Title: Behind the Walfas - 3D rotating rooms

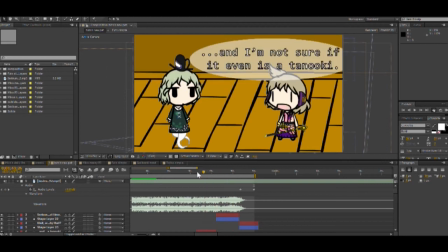249s
from this video from the Miko and Futo series
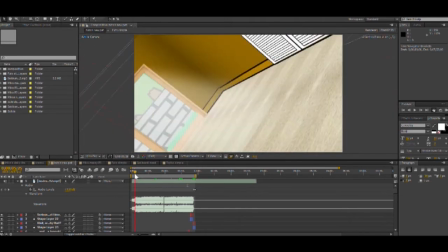255s
this rotating room this
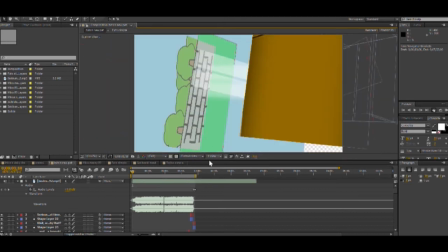261s
one it's uh where
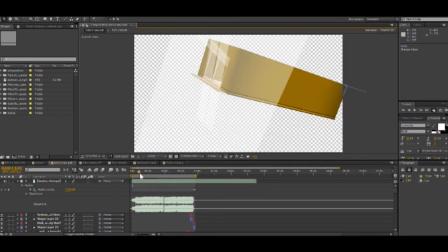269s
you have the the background is way out there you
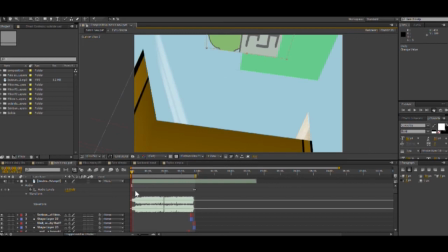277s
get the different views to
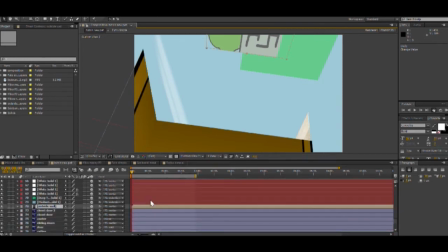figure out which one is the control center well here it is so
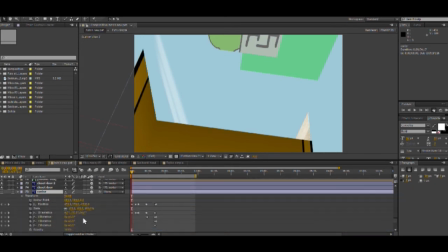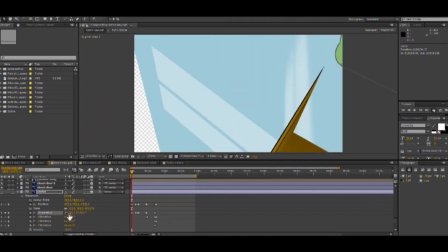300s
I can change its orientation and see
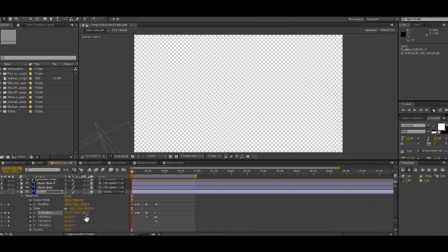305s
how it works it's
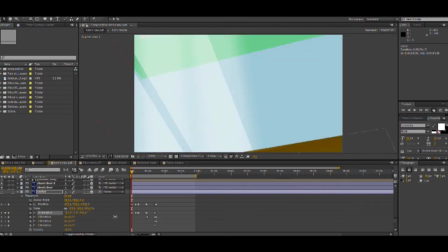312s
lot of trial and error a
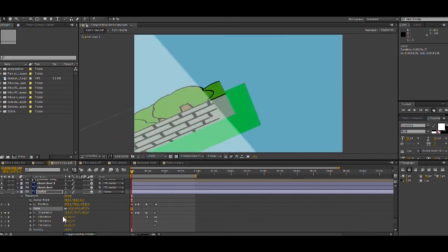317s
lot of it is trying to figure out how this works even
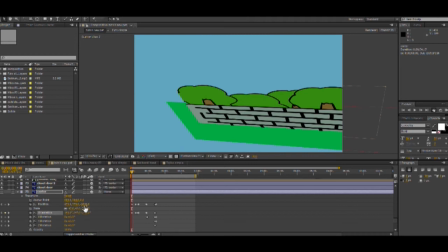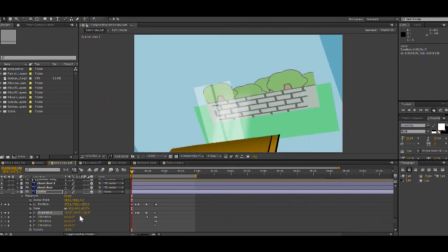330s
and all of these are all flat images none of them are actual 3d images you're just
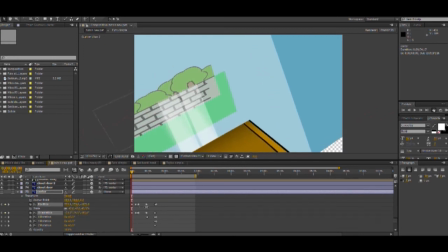336s
flat images pieced together in a way to make it look 3d and
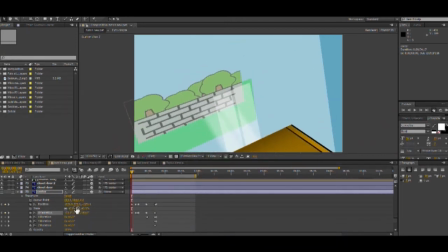342s
the sunlight light going into the room is actually
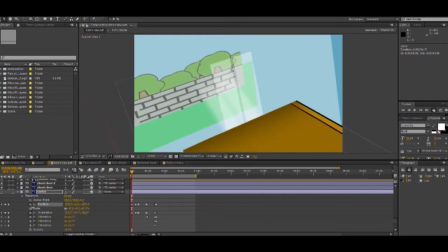348s
just an image that's way out into the distance see if we can actually get into the room see
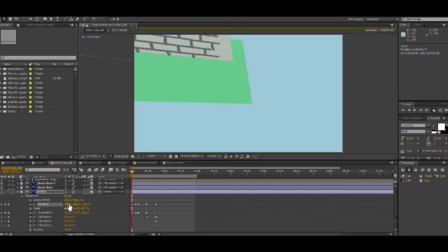365s
change cameras you
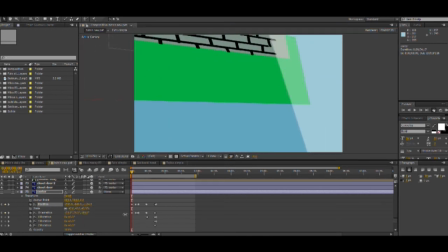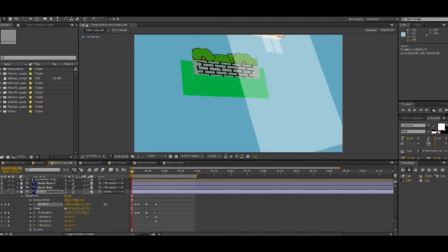375s
can see here this is in plane that's basically cut through the entire stage get that sunlight effect and
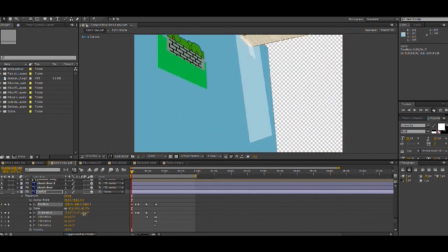387s
I cannot figure out how to get back into the room how did I do this trying
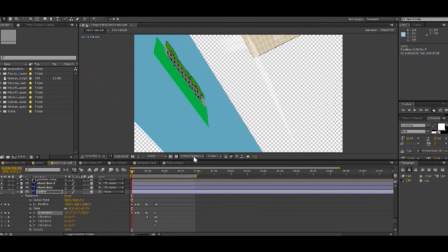400s
to get this work is like black magic let's just
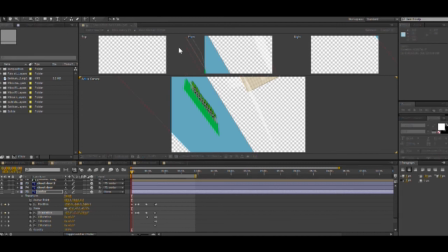405s
reset the whole thing because I have no idea how this works it's
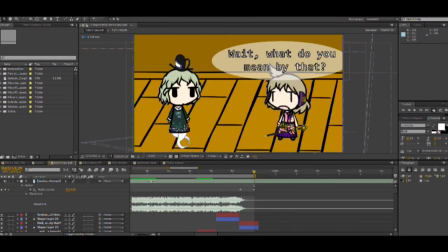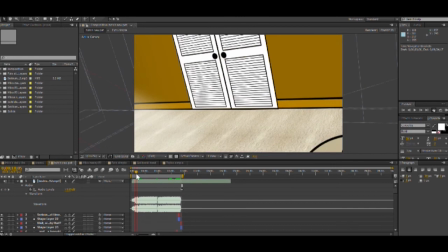415s
been a while since I've worked on this
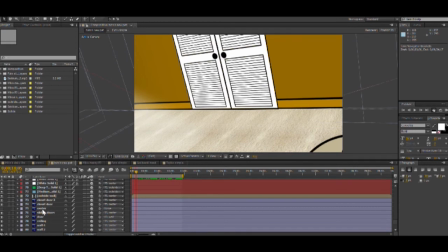420s
center I
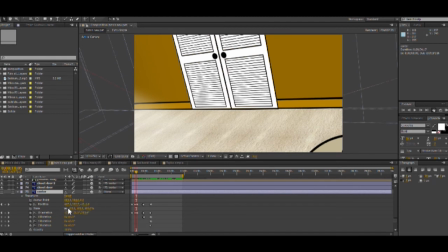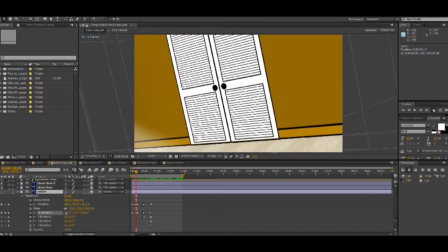430s
have no idea how I position that correctly the first time
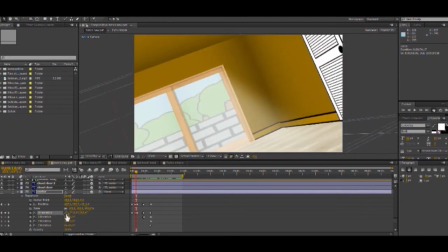434s
see oh there it is that sunlight effect of the Sun coming into
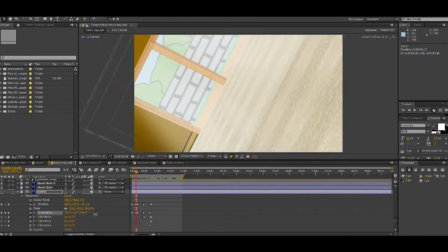439s
the room those from that gigantic plane that just
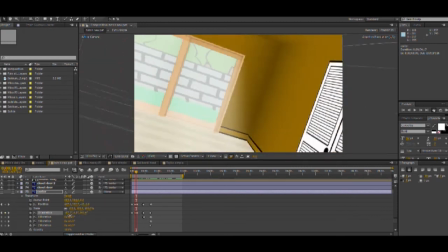444s
cuts right through it the little bit of a blur on it and uh let's see if I can you can see that that wall back there it was way out into the distance and it was scaled in a way to make it look right
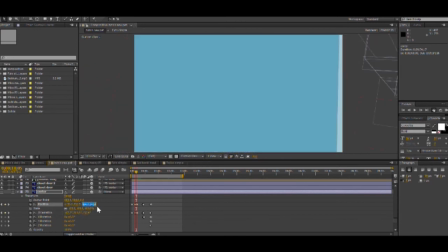464s
yeah we can zoom in here try zoom way out so